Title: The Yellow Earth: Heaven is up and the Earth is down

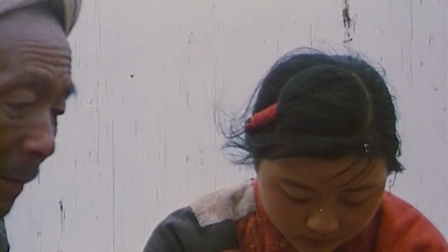(4:19)
Without dialogue, the audience can see her desire for a different future and a nascent belief in the possibility that Gu Qing's faraway world in Yan'an might become real.
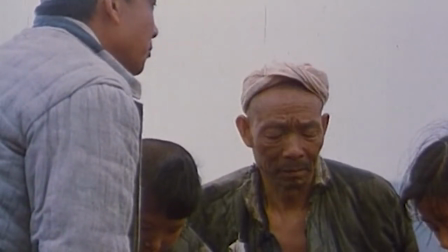(4:29)
She allows herself a moment of hope before noticing her own father's gaze and returns hers back to the ground, as if she doesn't dare to let this hope become too obvious.
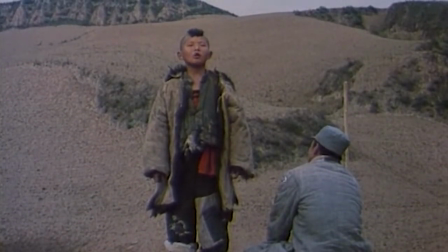(4:38)
Let's look at another example of this sky-earth symbolic distinction. Han Han, who up to this point has not spoken to Gu Qing, finally begins to open up in front of the soldier and sings a playful, rude, and funny song mocking the heavens and the Dragon King,
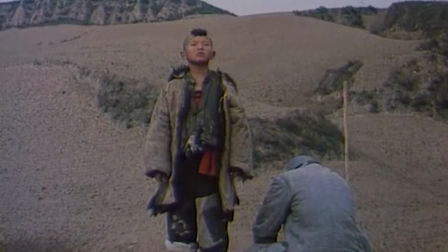(4:52)
dragging them down to the earth, and putting them on the same level as the poor boy married off before he even stopped wetting the bed.
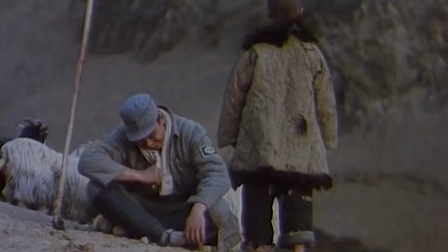(4:59)
Both funny and bitter, the song could not be more firmly rooted in the woes of everyday life on the lowest plateau.
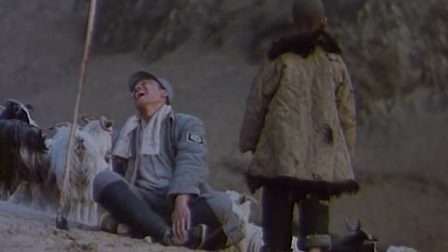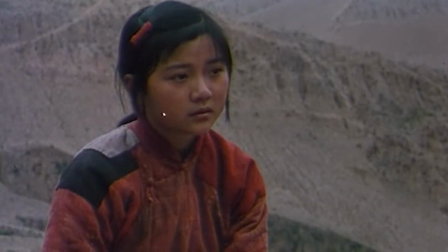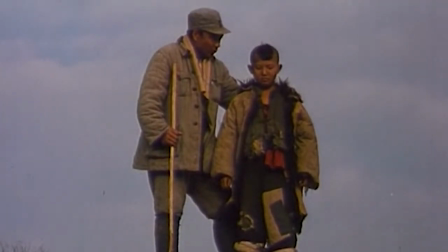(5:17) 跟我唱。
Seeing that Han Han is trying to engage him, Gu Qing teaches Han Han a far more idealistic song, a revolutionary lyric about the Communist Party's fight for the freedom and power of the people.
斧头老倔头，看开了大路公。
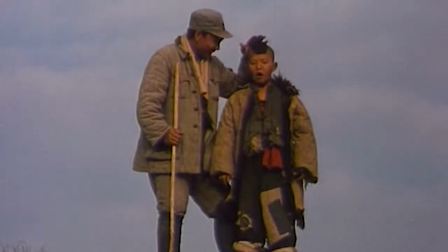(5:36) 镰刀斧头老倔头， 对着嘞。 镰刀斧头老倔头。
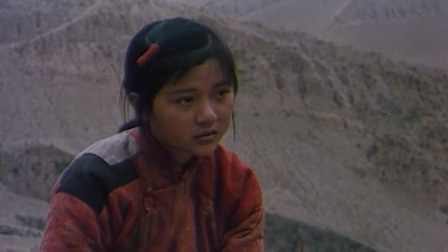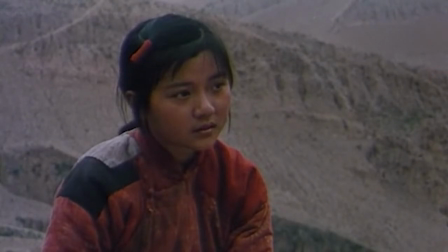(5:50)
Then we watched Cui Qiao quietly observing the two from a distance. And then we get this.
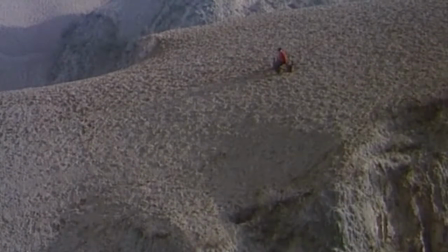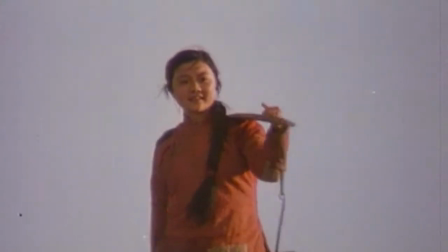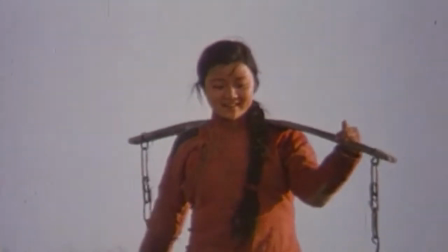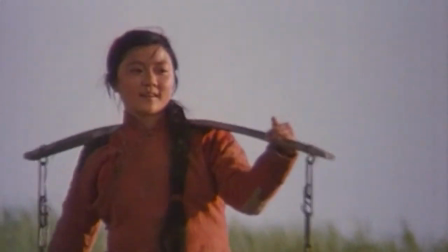(6:13)
The frame shows Cui Qiao set against the sky, the music swelling with hope.
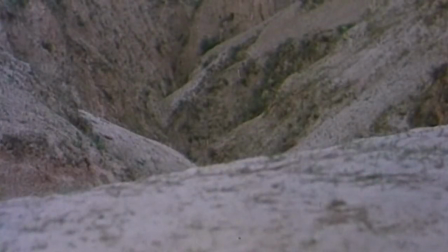(6:17)
Cui Qiao beams at the possibility that this strange soldier has brought into her small world while looking off into the sky.
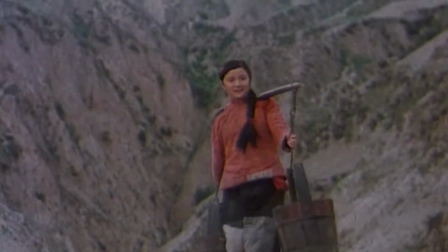(6:25)
And then, as she descends from the fields, the frame shifts away from the sky and becomes dominated again by the yellow earth.
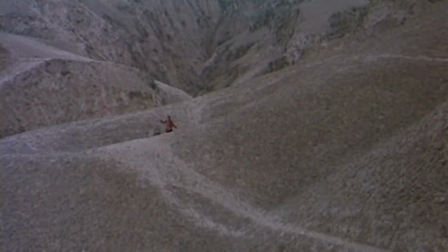(6:32)
And we are shown this.
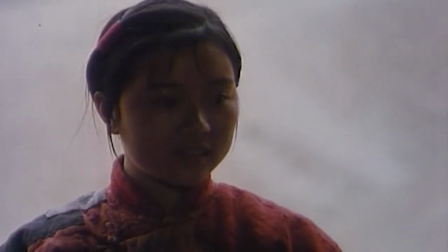(6:39)
She is brought harshly back to the reality of her situation.
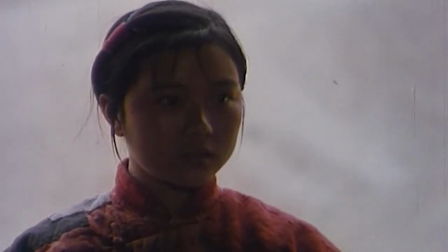(6:43)
The sight of her soon-to-be mother-in-law drags her back from the hope she had imagined, set against the sky only moments before.
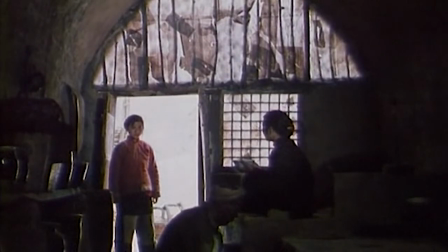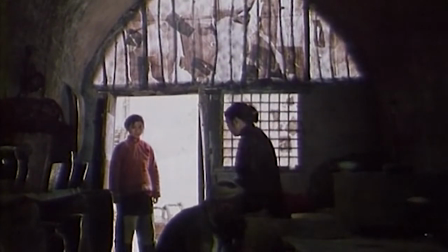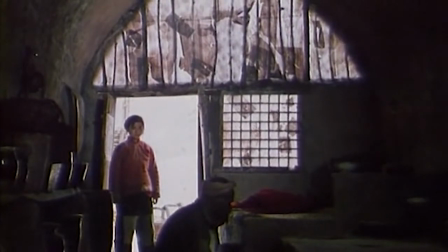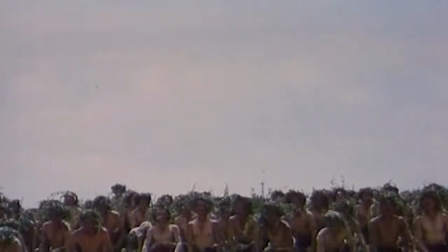(7:09)
As the film's final dreamlike montage proceeds, we are shown a final juxtaposition of heaven and earth.
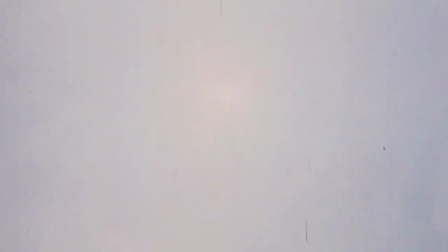(7:17)
At the end of the film, famine has broken out among the people.
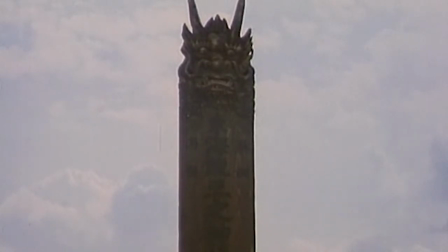(7:21)
The Dragon King totem appears against an imposingly bright sky, with a sea of starving men praying to it for rain.
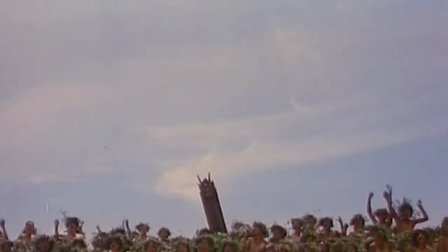(7:29)
They are directly appealing to the sky, pegging their hopes for the future on whatever power is hidden there.
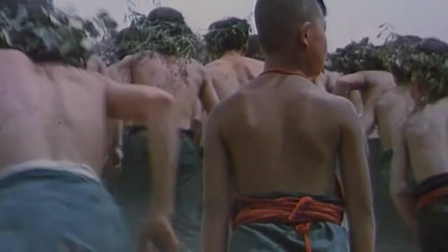(7:39)
A strange stampede breaks out as the ceremony begging the Dragon King reaches its climax.
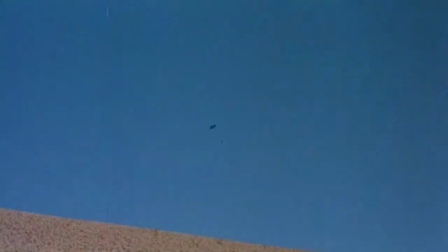(7:44)
Han Han is mired in the dust and muck of the masses of his fellow countrymen charging past him.
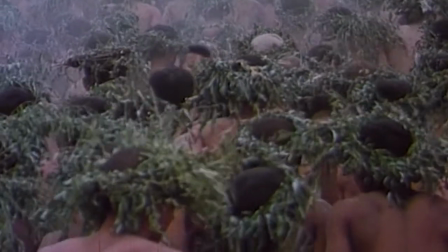(7:49)
It seems that he has held on to the hope that Gu Qing will return as promised,
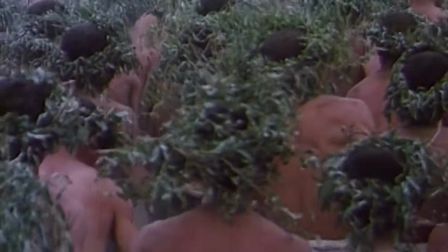(7:53)
and that he will bring with him the salvation that he represented, and which Cui Qiao died trying to reach in vain.
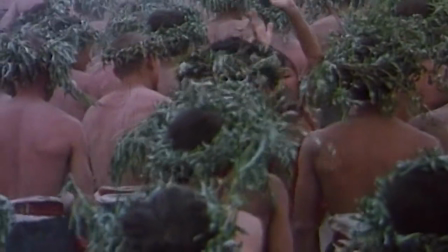(8:00)
Han Han fights against the swirling stampede of humanity, but cannot escape them,
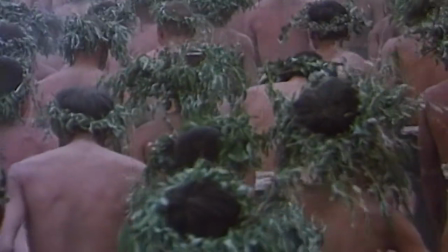(8:04)
as the crowd clamors wildly toward their traditions, hoping they will save them from their dire crisis.
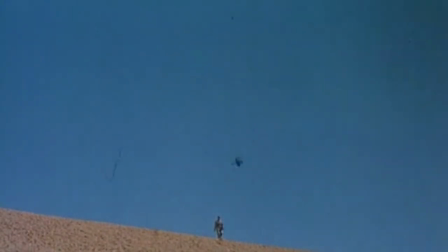(8:10)
Gu Qing once again appears on the horizon, as he did in the film's opening scene. But rather than rising over the horizon, he is set against the sky, so as to appear to be very nearly walking out of it,
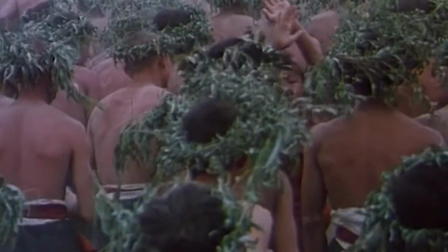(8:23)
flickering into and out of existence from cut to cut.